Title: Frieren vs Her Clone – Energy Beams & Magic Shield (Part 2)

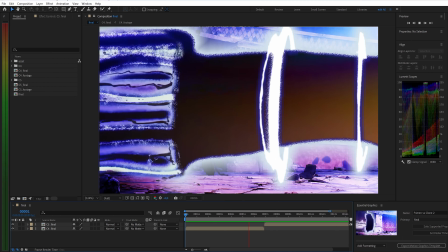This is the next video in my Frieren versus Clone Recreation series.
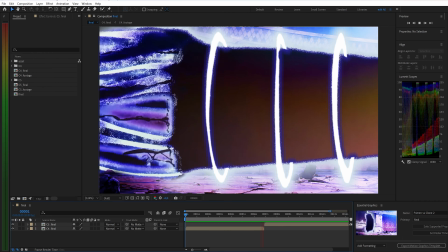Today, we're breaking down C4 and C5 from the basic layout all the way to the final,
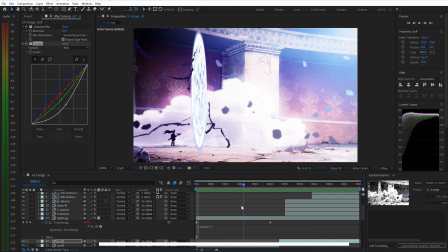so you can clearly understand how to recreate it in After Effects. If you're interested, you can find the free asset pack I'm using in the video description.
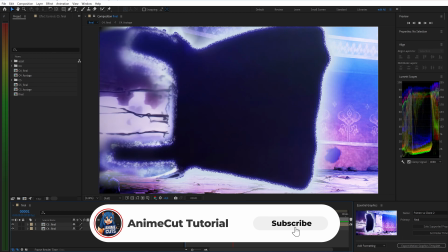And if you enjoy this content, don't forget to leave a like and subscribe to support the channel.
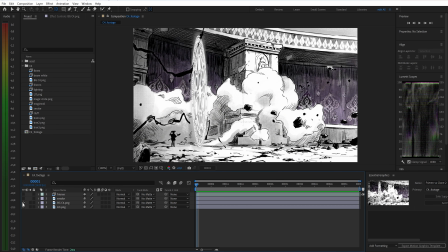All right, let's get started. For scene 4, we already have the background, the character, and the smoke layer set up like this.
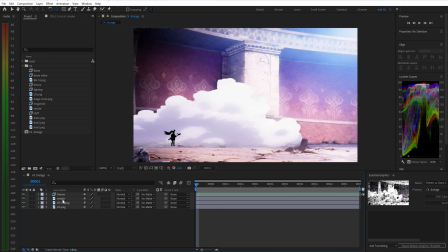Now, I'll start animating the smoke by adding position keyframes. Around frame 27, I'll reverse the motion, since this is when the energy burst starts to erupt. Check the motion once again, then add opacity keyframes so the smoke gradually fades out.
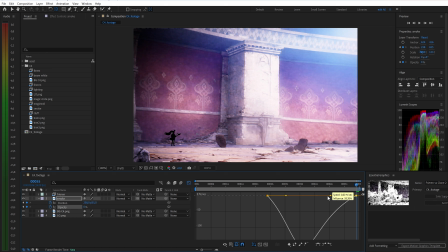At this step, I'll apply F9 to the opacity keyframes, then adjust the graph editor to make the fade out motion smoother.
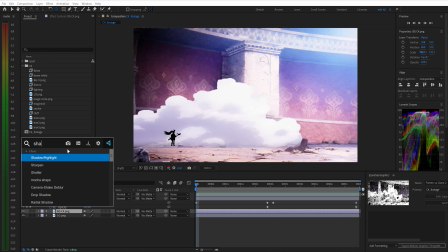Next, I'll add a sharpen effect to the background with a value of around 50 to bring out more detail. Then I'll duplicate this layer and apply a gradient ramp using 2 blue tones, light and dark,
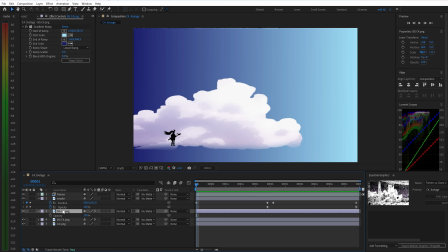lower the opacity to about 30%, and set the blending mode to overlay to add more depth to the background.
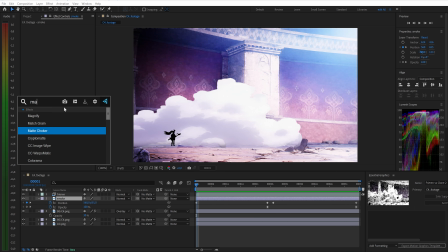For the smoke layer, I'll start by applying the matte choker effect to soften the outer edges so it doesn't look too harsh. Then, I'll switch the blending mode to screen, allowing the smoke to blend more smoothly with the background.
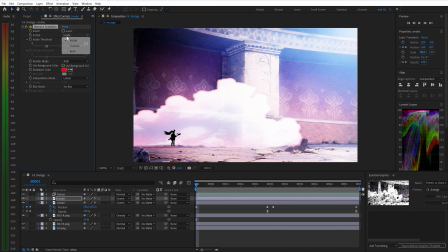Next, I'll duplicate this smoke layer once more and add a distance gradation effect using a value of around 30, a white tone, and about 70 blur to making the smoke feel more natural and visually pleasing.
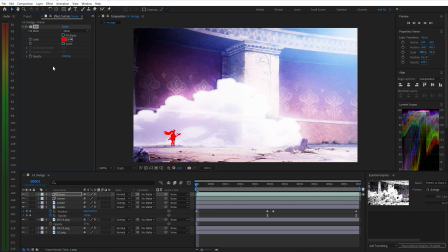Finally, I'll add a fill color layer to the character to better match the overall scene, helping the character blend more naturally with the lighting and environment. Next, I'll add the magic circle to the scene.
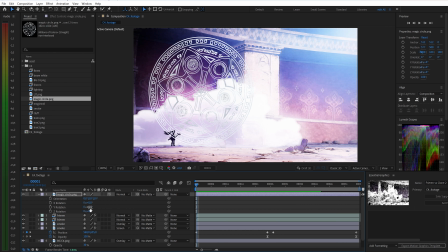First, enable 3D layer for it, then set the Y rotation to around 92 degrees,
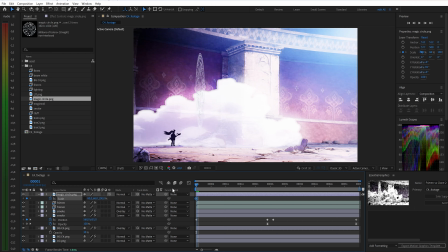and set 2 keyframes at the first frame and around frame 10 to create a scale-up reveal effect.
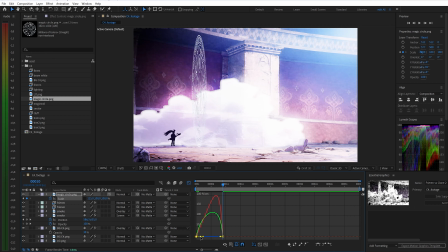Make sure to adjust the graph editor so the motion feels smooth. Then, I'll add a rotation animation by keyframing the Z rotation. Here, I'll set it to rotate at about 1 degree every 2 frames and use loop out offset to loop the rotation across the entire timeline.
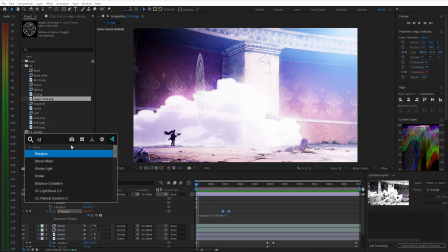Next, I'll add the star glow effect to create a soft blue light matching the original anime style. Then, I'll combine it with glow and deep glow. Glow boosts the brightness, while deep glow makes the light spread softer and thicker.
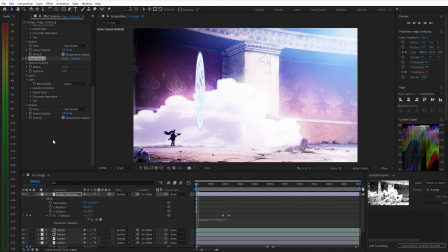Fine-tune the settings carefully, making sure the light isn't too harsh but still feels strong, and complete the magical lighting effect. To bring more life into the scene, I'll add lighting around the magic circle, enable time remap, and adjust the timing to fit the shot.
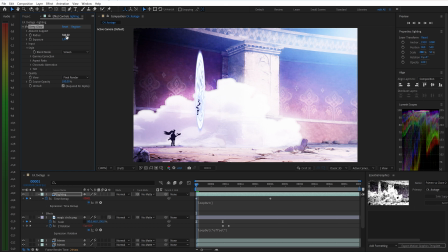Just like before, I'll use loop out to repeat the animation across the timeline, and finish with a bit of deep glow to make the lighting feel stronger, and don't forget to add a bit of blur and enable frame blur to make the motion feel smoother and more natural.
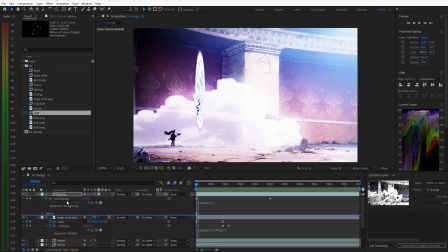Just like in the previous scenes, I'll add effects such as dust particles and debris to make the shot feel more dynamic. Then, I'll adjust the timing on the timeline as we did before, and finish by adding a blur of around 20 to smooth out the motion and complete it.
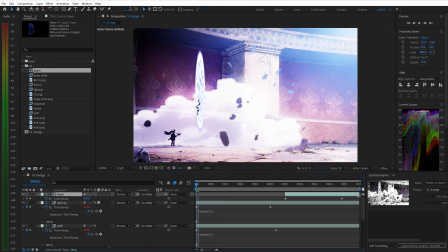Next, we'll work on the energy beam effects. First, I'll adjust the timeline so the beam animation matches the timing of the scene.
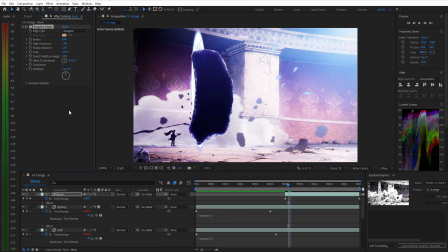Then, I'll apply the roughen edges effect to create a grainy, uneven edge, which makes the beam feel more alive and closer to the original anime style. Next, I'll duplicate this layer and rename it Beam White, then set the edge color to white to define the bright core of the energy beam.